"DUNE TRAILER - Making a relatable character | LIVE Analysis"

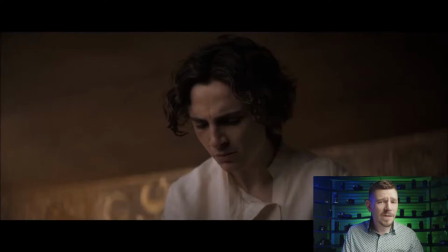In fact, I just finished recording an episode earlier today on Fight Club and how character change actually forced the way in which the end of Fight Club happens. And for those of you who've not seen Fight Club, block your ears now.
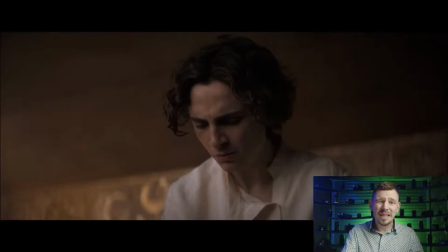When he shoots himself in the mouth, it literally is the only way for him to actually deal with Tyler Durden, for him to actually get over his own psychosis. So in this very same way, for us to see character change,
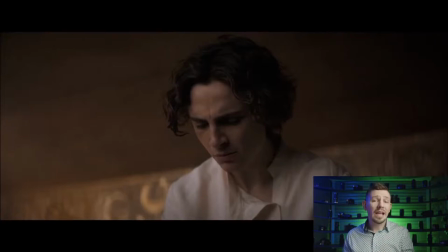for us to see the character overcome elements of his own psychological, moral, or psychological needs. So in this case, we're seeing that he doesn't seem to believe in himself.
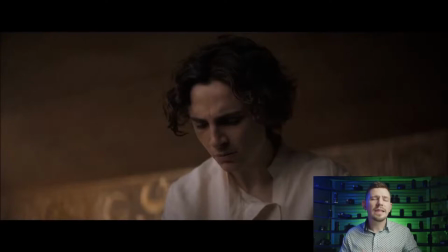He might be young and naive, and these are elements that obviously the story is going to push him to overcome.
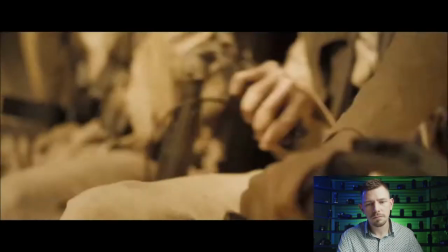They're picking my family off one by one. Let's fight back demons.
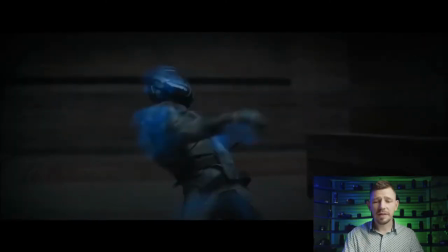I mean, again, he says earlier in that clip, they're picking my family off one by one. So now we get a change in the story. So earlier we heard that his family, the father, was saying that they have been assigned to go and bring peace to this planet.
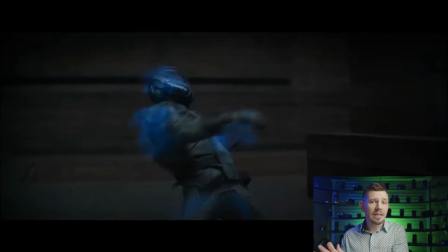And now we're past the halfway point and that same family are being picked off one by one. And we can only assume that given the sheer power, the ships that were being blown up, that it is a force even stronger than their own.
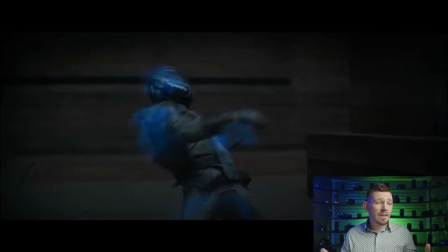And maybe the enemy of my enemy type situation is my friend. Maybe, we don't know. But again, it's bringing us back to this idea of David versus Goliath. facing up against a far bigger and far stronger enemy.
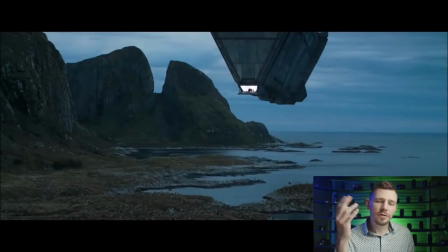Okay, I mean, Denis Villeneuve is really getting kind of a kind of a name for making incredibly pretty looking images, and he doesn't half know how to do a science fiction image. Again, look at the way he's created scale in this image.
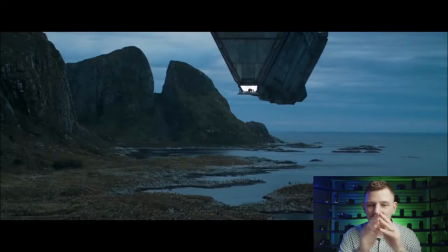It's stunning. He's used contrast to show us the size of human beings in that port on the ship, so we realize just how big that ship is, just how big this scene is.
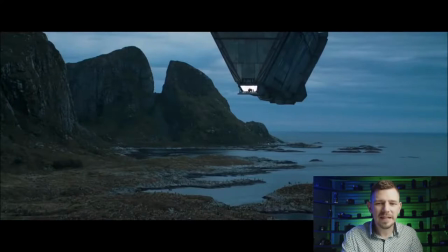So good, so smart to do that. Because quite often you probably see in science fiction films, the inside of the ship would be very, very dark, very dim. And so they'd kind of just be mush. At this type of scale, you need lots of contrast to see something of that size.
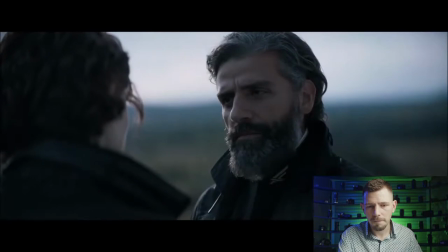What if I'm not the future of House Atreides?
So again, I think this is really important. We're kind of jumping between the scale of this story and the intimate journey of this protagonist, who is obviously dealing with more
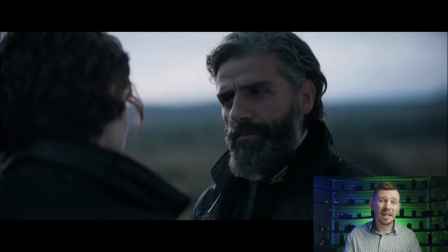confidence issues, naivety, and trying to work out what his purpose is.
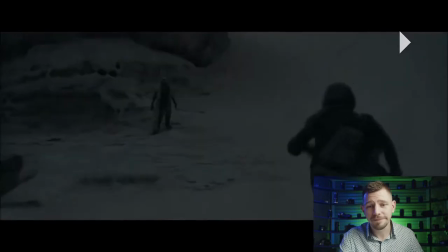Can we just say scale again?
A great man doesn't seek to lead. He's called to it.
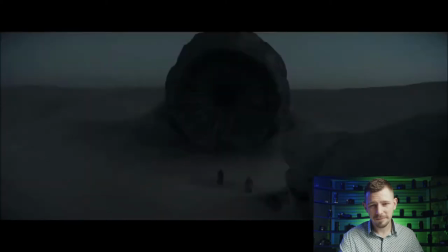But if your answer is no, you'll still be the only thing I ever needed you to be.
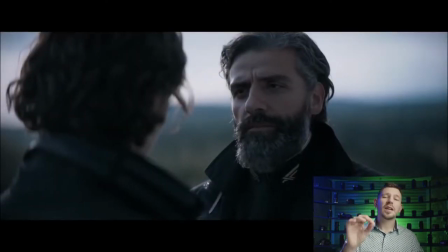My son.
This is such a, again, building relationships that we can care about. Father and son relationship in a really touching moment where the father says something that's incredibly poignant. You will never let me down because you've already been the thing that I needed most from you, and that is being my son.
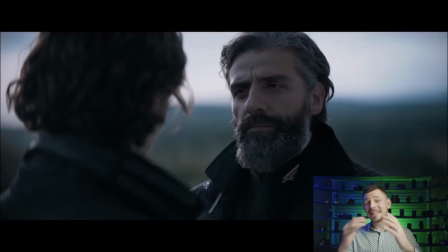Beautiful words. And it lets us know so much about the characters.
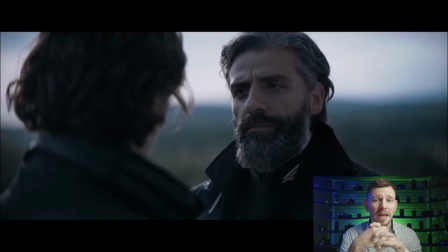We realize that the father is not a tyrant, not someone who's going to push our character to become something he's not. So in this way, we can assume, because we haven't really had too much information about his family until this point,
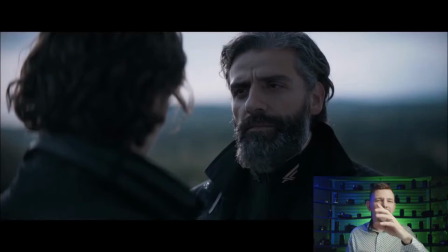that the father's probably a good guy, and he's not going to be, you know, the whole destroy the world type. Maybe bringing peace is a good thing. Who knows?
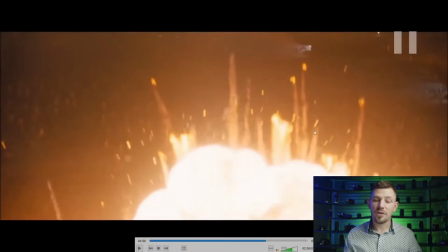If anything happens, it's fine. Okay, so this is the last minute of the trailer.
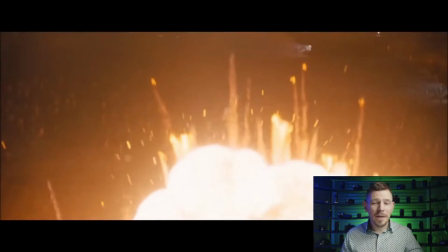And this, for most trailers these days, is what I would call the moment of promise. So we get 1 minute of telling us, hey, so all that stuff you saw at the beginning of the trailer, well, all of that's going to culminate in everything I'm just about to throw at you really,
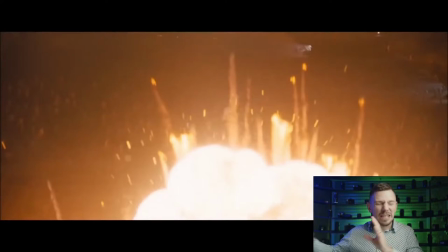really, really, really, really fast. And I'm not going to tell you how you get there, but I'm going to kind of promise that a lot of really cool things are going to happen. So it's not all talk. There's big badass moments as well.
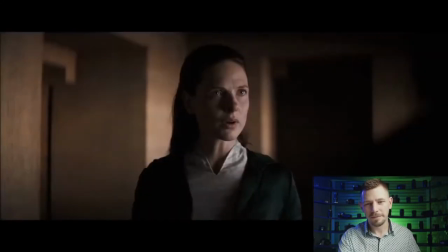Will you protect Paul? With my life.
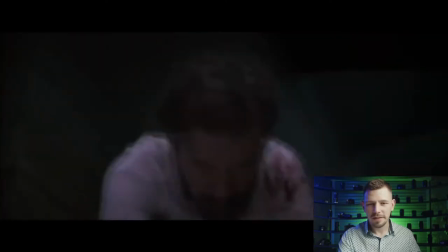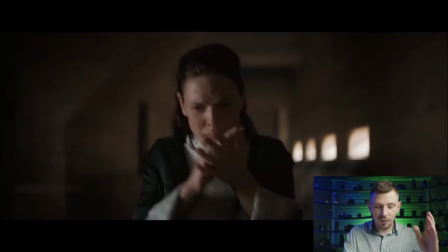Like... 10 shots in 3 seconds and so many things they just promised us.
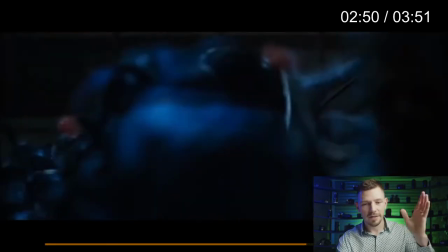Let's just go back quickly and look. Big explosion.
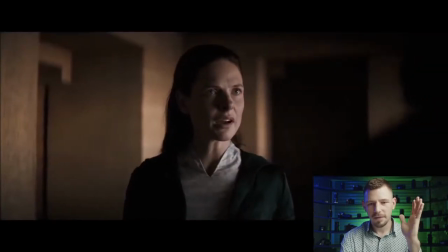Will you protect Paul? With my life. Will you protect Paul with my life?
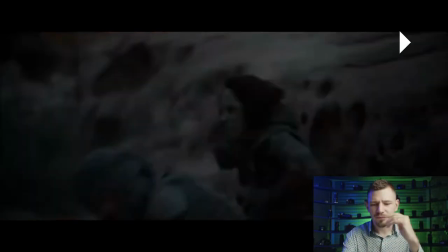So now we know this is life and death. She's in there immediately.
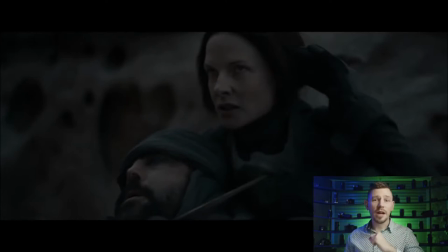So we get that immediate plant and payoff. With my life, she means it because obviously she's there. And I mean, she's a badass as well. So that's great. So we know that she's pretty strong.
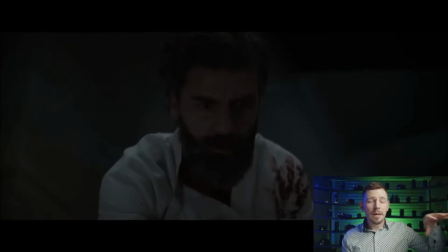So we got that dragonfly again. Same dragonfly type ship that we saw at the beginning. But this time it's pulling off a pretty fast maneuver. Almost like, you know, a little skid around. Again, raising the ante. Taking up the danger a notch. Now, the very next shot, we see it right on the screen right now.
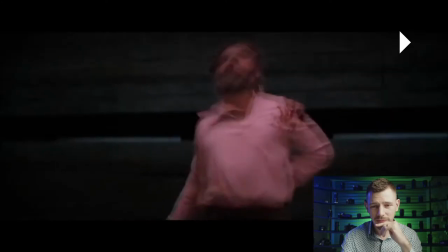We see the father, a bloody handprint on his shoulder. And then immediately we're given a plant and payoff.
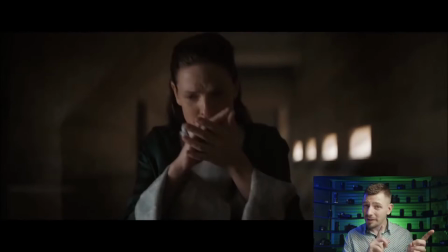They're not necessarily connected shots, just like the mother. Well, this lady. We don't know if she's the mother. Maybe she's not, but, you know, whatever. We get the father looking like he's in pain. And then we get the son who screams out no.
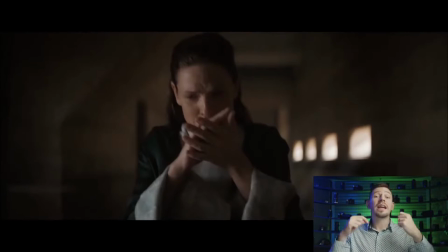So again, it's the, oh, did he die type question. So now they're really raising questions and promises and saying, look, you know, if you come watch this movie, we're going to answer what happens.
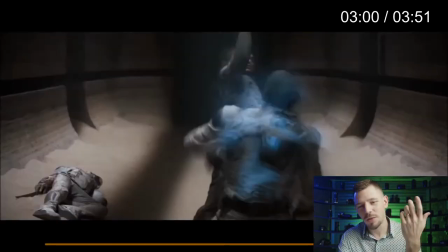band together, please.
Oh, okay. Again, like 20 million shots in like half a second. Again, we're getting even more promise of tons of action, which actually that was probably one of the biggest things with the original movie, the original Dune movie, that it was a lot of talk and not much action.
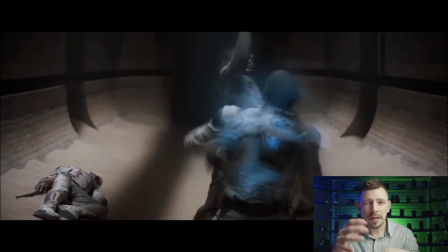I think also with Blade Runner, same thing, it was seen as a very slow movie. So they're really trying to counter that dialogue that happened off of the previous Denis Villeneuve movie and the previous Dune movie. So they're really trying to make sure this is not seen as the same thing, not a rehash of the same story.
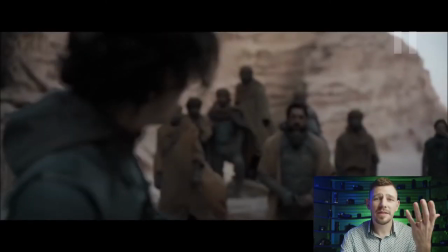All together, please.
Promise of romance, but not actually showing it.
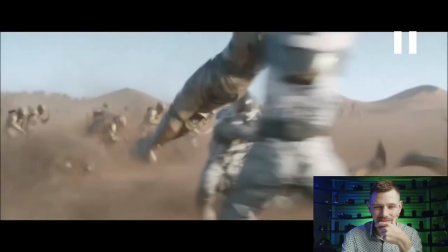Take a chance.
Epic scale again. I mean, look at that.
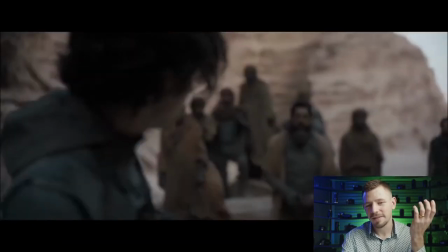Only together, please, stand a chance.
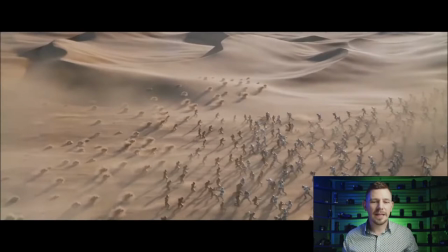So, I mean, it's not like we're seeing 30 million people. It's not like a massive Lord of the Rings scale Northern Wall versus the White Walkers type battle.
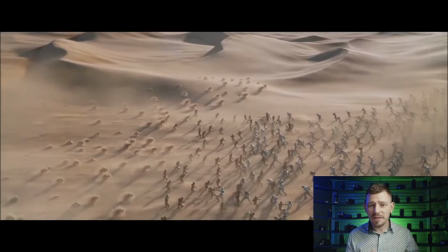But it still feels incredibly epic because of the size of the dunes around them.